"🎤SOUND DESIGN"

Sound is half the film. It is something all professional filmmakers know, and something where all beginners make mistakes. Music and sound design can completely change the image and emotion of the film.
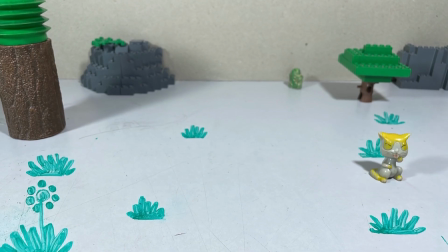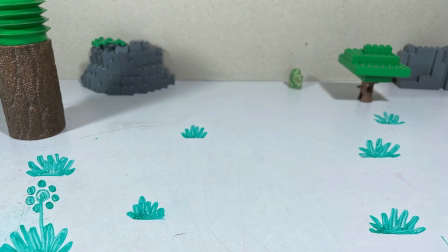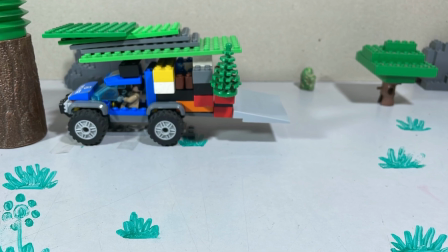So pay attention. Music has great power in evoking emotions and creating an atmosphere, so don't feel bad about the time spent finding good music for your film.
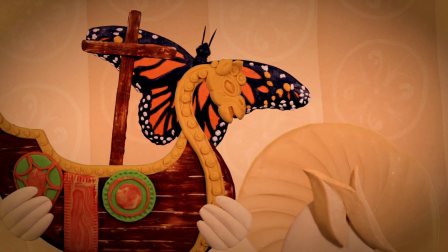61s
I like to throw in some music for every scene. In some scenes, it dominates, while in others, it is a quiet backdrop for narration and dialogue.
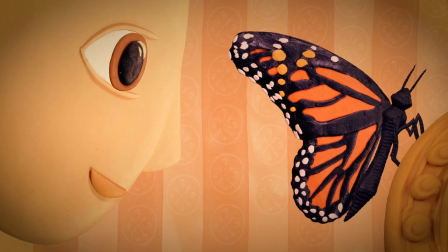69s
You can create atmosphere for every scene much better and easier using music. Keep in mind, you can only download and use music from no copyright music sites. Sound effects contribute the most in making movies seem real. Sound effects are all those sound bites that aren't speech or music.
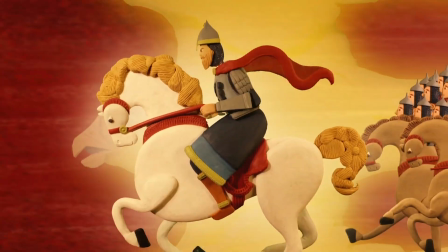87s
Those are sounds of water, fire, steps, humming, animals, etc. The more elements and movements in the film we back up with a sound, the richer and more real the whole image becomes.
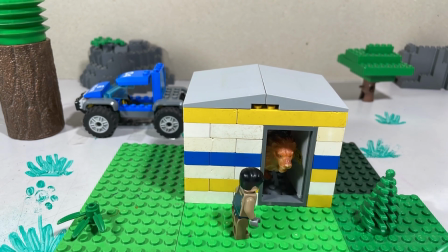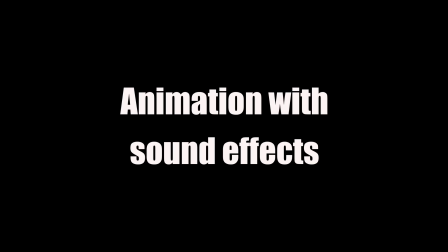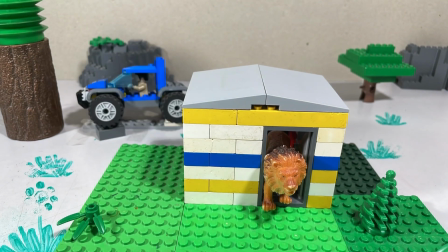Professional sound designers mark even the smallest details with a sound, like placing a hand in a pocket, or petting a dog, or wiping a nose. We don't really need to consider details such as these, but we should definitely take sound effects seriously to get good results.
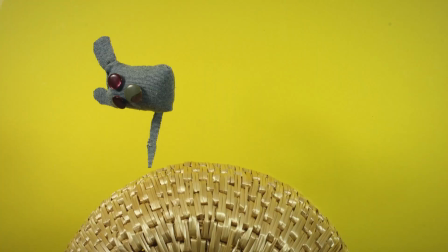126s
Of course, exceptions to this are music spots in films made in the style of old silent movies.
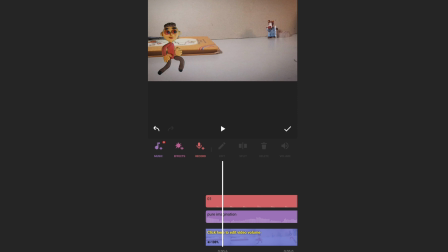132s
Those do not have sound effects. It's best to record sound effects on your own using an editing app. The process of recording sound effects on your phone is quick and very fun.
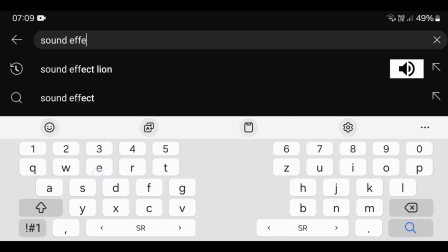141s
Those effects you cannot make on your own, you can probably find on YouTube. For example, if you need a roar of a lion, just type in lion sound effect.
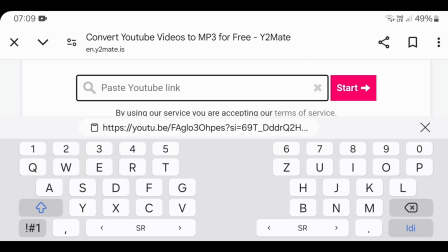148s
You can download these sounds using a YouTube converter. Also, there are sites with free sound libraries available on the internet.
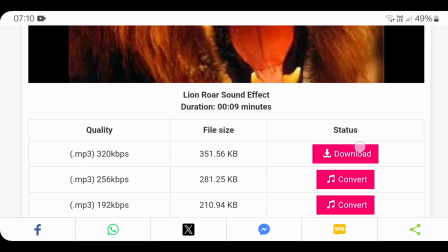154s
Research about them on your own. There shouldn't be moments with no sound in any part of your film. When I make a scene with no music, the first thing I do is record some ambient sound.
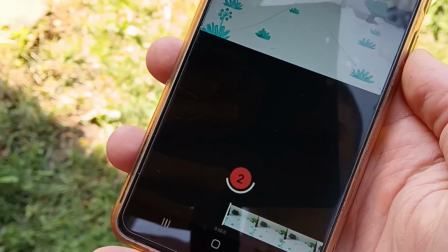166s
If the scene takes place outside, I simply go out and turn on the voice recorder so it picks up spontaneous sounds from my yard.
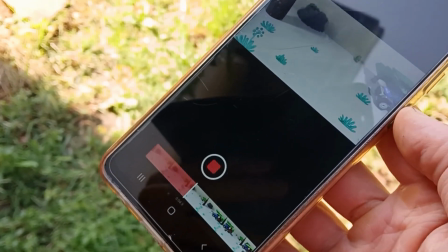172s
Those are usually sounds of wind, dog barks, cars. If the scene is in a house, I wait for the moment when no one is talking. In those moments, you can hear a clock or some machine.
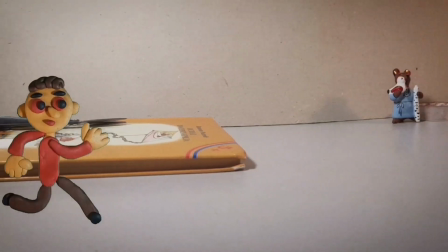If the scene takes place in a restaurant, I record people talking in the background. Ambient sounds can also be found and downloaded from YouTube. I do not really have a lot to say about speech, save for some technical advice. When recording speech for a film, do not hold the microphone too close to your mouth, so you don't end up with ugly hissing with certain vocals. Hold it a bit lower instead. The biggest enemy of good sound in room is echo. Heaviest echo is in a bathroom, and the lightest is in a room with carpets, mattresses, and fabric. They absorb echo, and the sound deflects off of walls a bit less. You can get the best sound if you record yourself while covered in a blanket or surrounded by mattresses. You will also remove echo from your recordings in this way. Also, if you have different characters in your movie, you can try out different voice effects in video editing apps. My process of designing sound for my film most often looks like this.
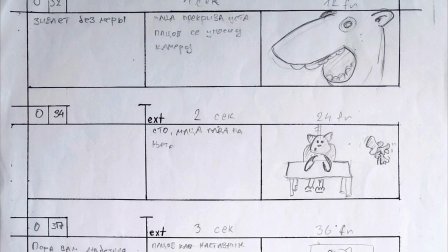247s
Firstly, in my scenario and storyboard, I think up the dialogue and maybe the type of music in separate scenes.
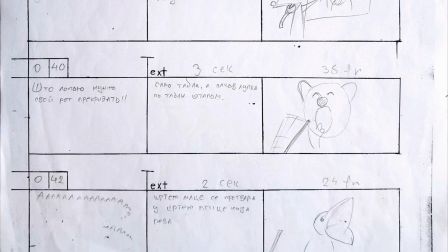253s
Then I create each scene and splice them together for the first editing draft. Those are simply different shots set in order.